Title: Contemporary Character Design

Here at Epipheo, we tend to create a lot of character-driven animation.
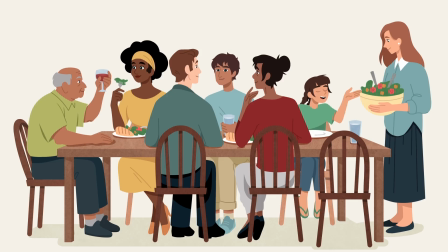There's just something about characters that makes videos more appealing and more effective in communicating a message. So if you're a designer or an animator who would like to improve on this skill, you've come to the right place. You're about to sit in on a presentation from our senior art director, Bitsy Vos, on this very topic. So sit back and enjoy.
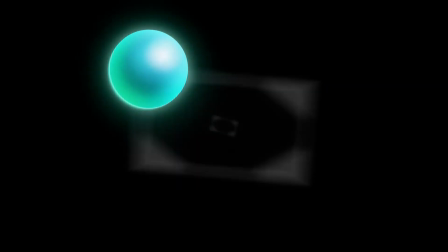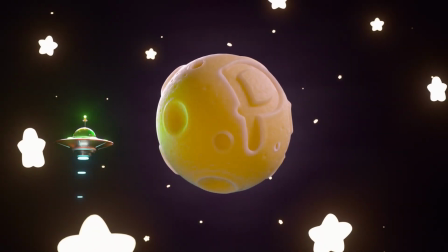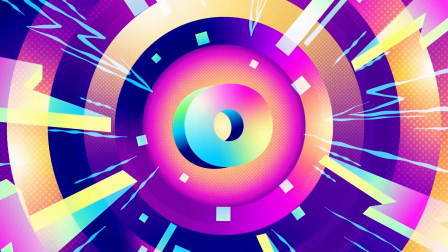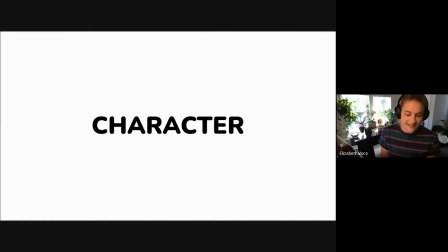Character is like, it's like its own world. Think of this presentation as like perhaps a couple steps in the gigantic staircase of
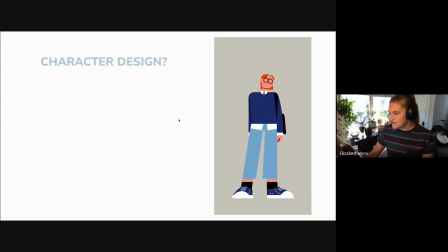character designing. What is character design, you may ask? Character design is a study of a character and visually designing it in the most appealing way for the target audience.
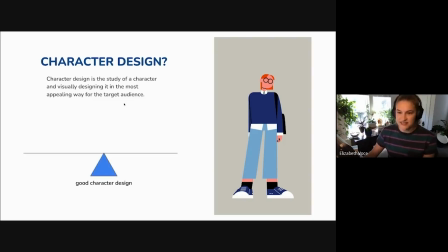I see good character design as the perfect balance of a concept that is well suited for its story and beautiful visual design. So you may ask, what does that mean, concept that is well suited for a story?
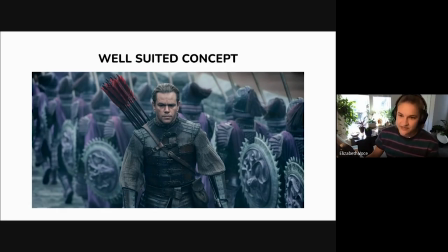This is not a well suited concept. This character design is terrible. It's almost there. You've got all this beautiful design and we don't believe it. Why? Because it's Matt Damon.
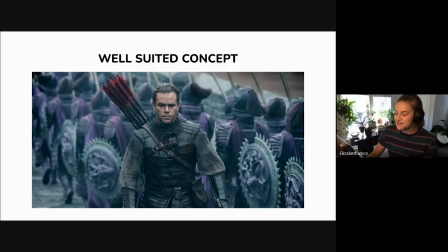People pick, I know this is not an animated example, but it is one of my favorite examples because everything's beautiful, but it's bad.
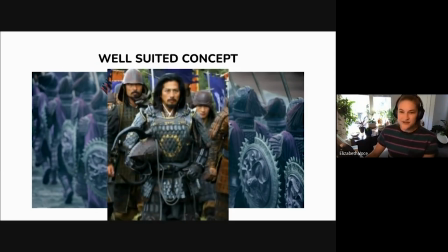No one believes it. That would be better. That is a good character design. It fits, it's believable, it's likable. All right, here's another really great example.
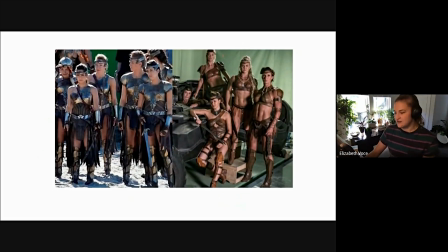We've got two outfit designers, this guy and this woman. Lindy did an incredible job designing Amazons.
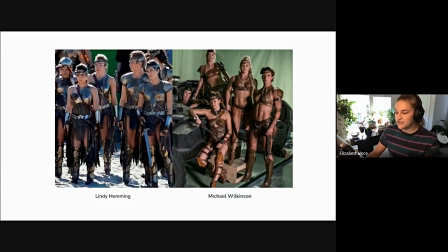They look like warriors, you believe them. They've got plates, they've got armor. Michael Wilkinson failed so hard because now you've got Halloween Town sexy costumes. Like, you're not fighting in those. It's awful. You failed.
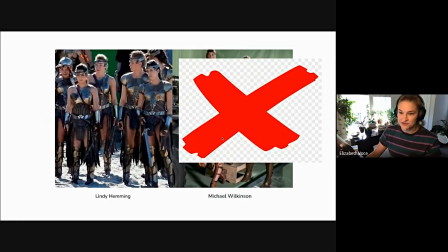Shame on Michael Wilkinson and Jack Schneider. The object of this is the fact that it's the target audience.
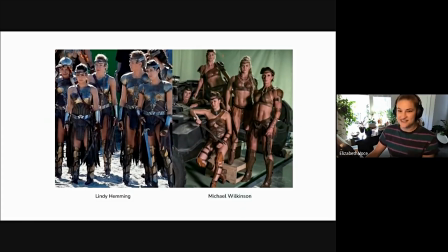Like, you just see it and you know it's bad. It doesn't feel good. You don't want to watch it anymore. I'm sure you still watched it because it's an action movie, but even in the animated videos, like,
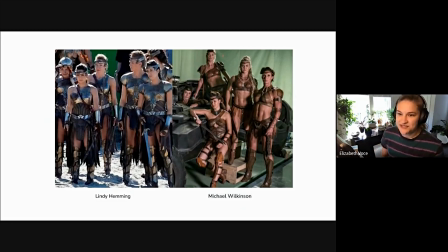people pick up on it. I'll use Luke as an example. Once, a long time ago, we were doing characters and Luke was saying, like, I'm so sick of the clients asking for these like really skinny moms.
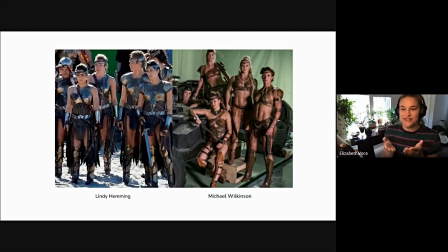Like, they have to be skinny, their waists have to be skinny, blah, blah, blah, blah. They're moms. And he's totally right. Like, a good mom, not to say there aren't good moms, you know what I'm trying to say, but like target audience and representation,
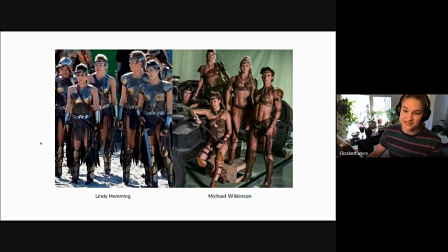you got to think of what the moms want to see. Put that X back up there.
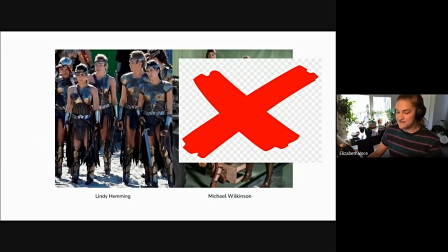Shame on you.
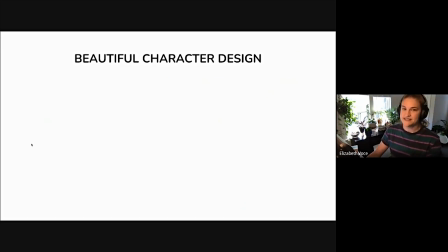Okay, so beautiful character design has so many subcategories. I'm just going to tackle two today. So shape theory, which is my personal favorite.
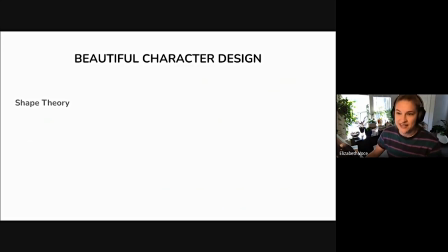It's how I see the world and how I see people is just out of shapes. So quite simply, most objects will break down into one or more familiar shapes.
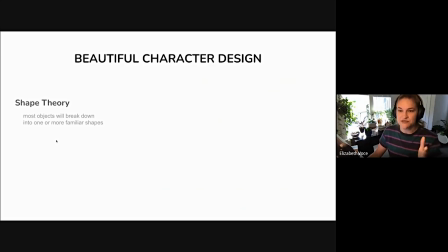It's kind of psychology, like your brain just wants to break things down into the simplest shape possible. It kind of just helps us learn. So I do believe there's definitely in the shape theory,
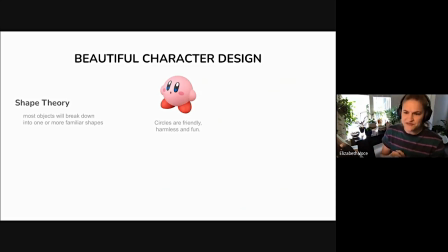it's kind of like color theory where you're like, red means anger, but that's not always the formula. But in general, Circles, friendly, harmless, fun. I mean, if you know Kirby, you know he's not harmless. But the character design, he's adorable.
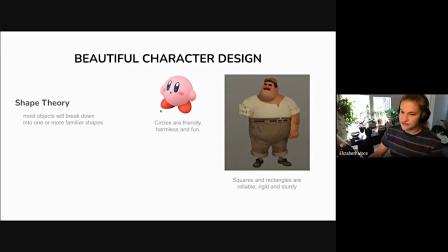Squares and rectangles are reliable, rigid, and sturdy. I used him as an example because he's also got a lot of circles. So we've combined him into kind of this friendly, fun, reliable, rigid character.
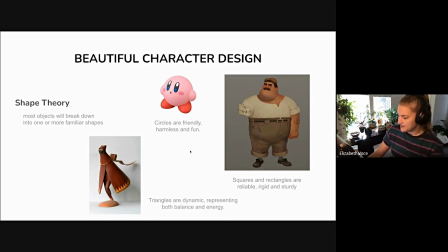And then triangles. They're dynamic. They represent both balance and energy.
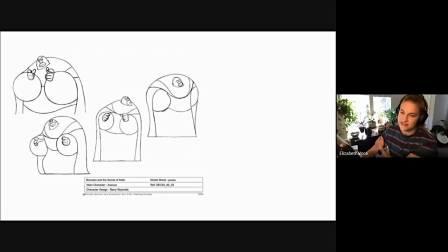So one of my favorite examples is Barry Reynolds. He's like Secret of Kells, if you've ever seen it, or Song of the Sea. Beautiful films. He's like super geometric in his character design.
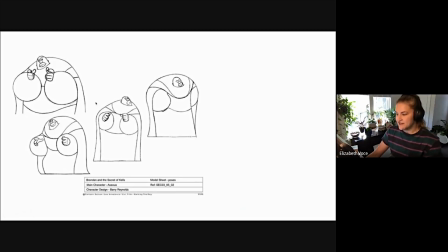As you can see, like, I mean, smooth lines, circles. Here's another character. You've kind of got these like mournful shapes, but they're always kind of connected.
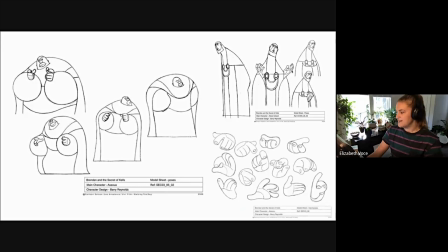They've always follow each other. And then here's just a beautiful hand reference sheet. Going back into consistency of good character is you really want to carry the shapes through your character,
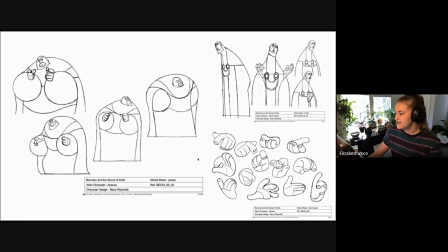like throughout the whole video, to kind of maintain this nice, meaningful shape.
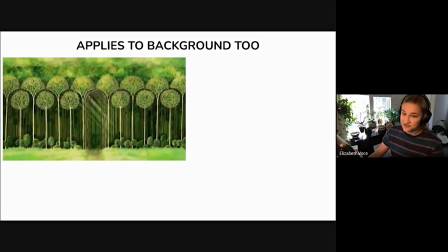Applies to background too. This is also from his movies.
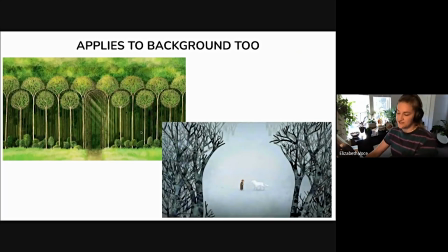These are beautiful. These start to get into composition design, which is its own world. But you can take any really, really nice scene and you can really just break it down into shapes.
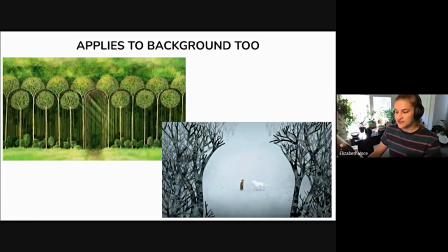I mean, this one, you've got circles, you've got triangles, you've got squares, all while kind of having like the nice random assortment of shapes that connotate nature.
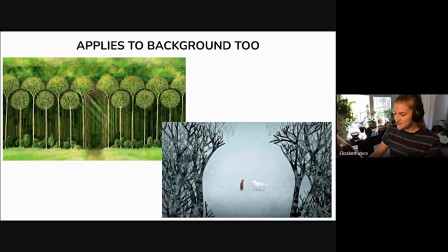Beautiful. Love this movie. Gotta watch it.
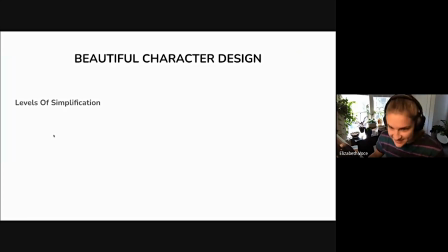Okay, and then the second area of topic is, and I think this applies to us, are levels of simplification. Characters come in different shades of visual complexity, from icon style all the way up to near realism.
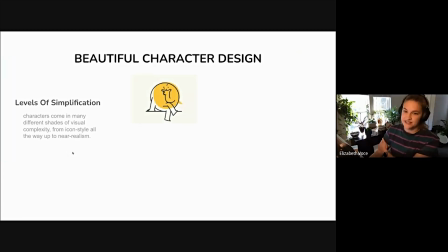So we've got this great character. He's so cute.
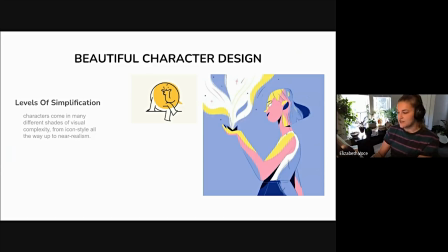We also have this great character, which is definitely building into realism, and then realism. So all these are beautiful characters, and they're all just broken down into shapes,
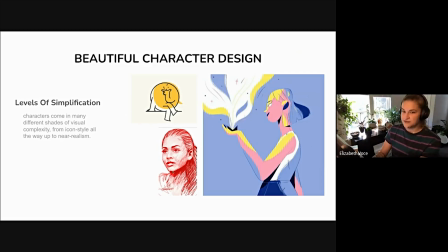reiterated into either as we see them all the way down to suggested form. I love this guy.